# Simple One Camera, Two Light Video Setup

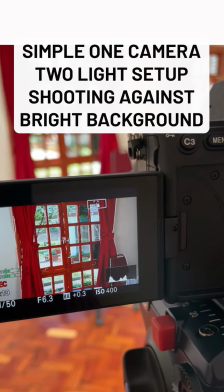0:00 Here's a simple setup for shooting against a bright background.
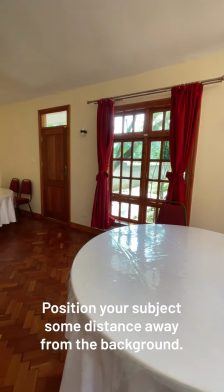0:03 First thing is you want to position your subject some distance away from the background so that you create depth and separation.
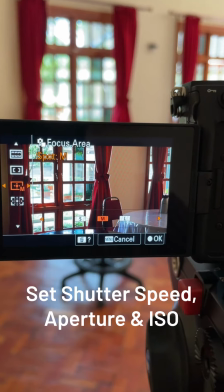0:11 Next, you want to fix your camera settings. We want to adjust our shutter speed, our aperture,
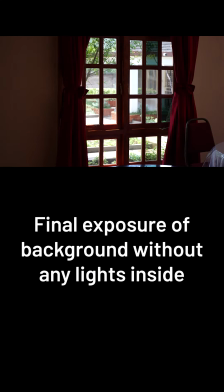0:18 and our ISO or gain without the lights on so that we have a good exposure of that bright background.
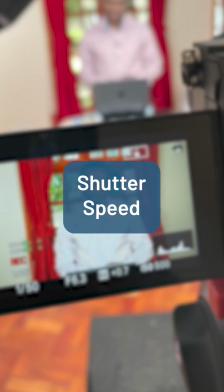0:26 Regarding shutter speed, we follow the 180-degree shutter rule,
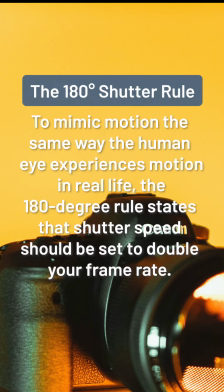0:30 and that states that your shutter speed should be double the frame rate that you're shooting at.
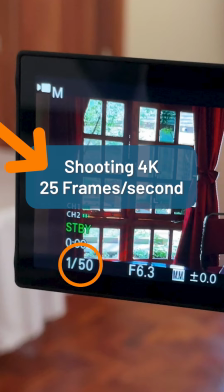0:36 So I'm shooting at 25 frames per second. My shutter speed should be 1/50th of a second. This gives you the most natural looking motion. The next thing we want to do is to set our aperture.
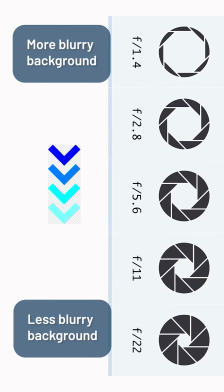0:49 If you want a blurry background, then a good place to start is f2.8 aperture. If your lens does not open that wide, then just go to the widest aperture that you have on your lens,
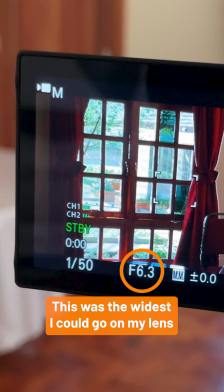1:03 because the wider the aperture is, the more blurry the background will look, and you get a good separation of your background from your subject.
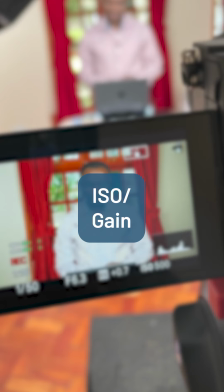1:12 Finally, we adjust our ISO. On some cameras, this is called gain.
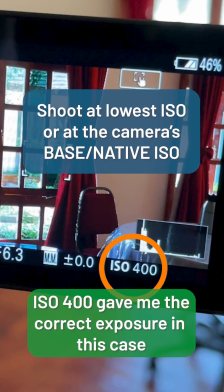1:17 The rule of thumb is to use the lowest ISO that you can get away with, but the best ISO to shoot at is what is called the camera's base ISO.
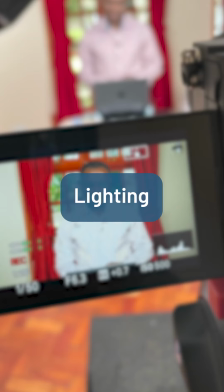1:26 Some call this the camera's native ISO. Ideally for lighting, we should have what is called 3-point light setup.
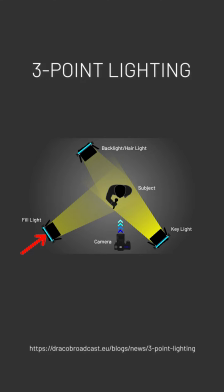1:33 And in this case, you have a main light, which is called your key light, and this provides most of the illumination on your subject. And then you have what is called a fill light that is used to fill in the shadows that are created by the key light. And then you have the backlight, or some call it the hair light, which is a light that you set up from the back of your subject to create separation of your background from your subject.
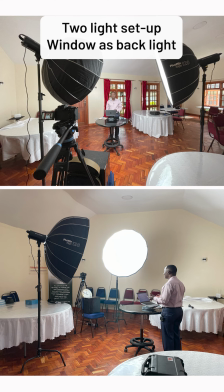2:00 In my case, I only have two lights, so those will act as my key and fill lights, and then the window in the background is going to act as my background light.
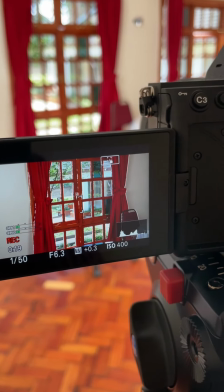2:09 And there you are, a simple one camera, two light setup.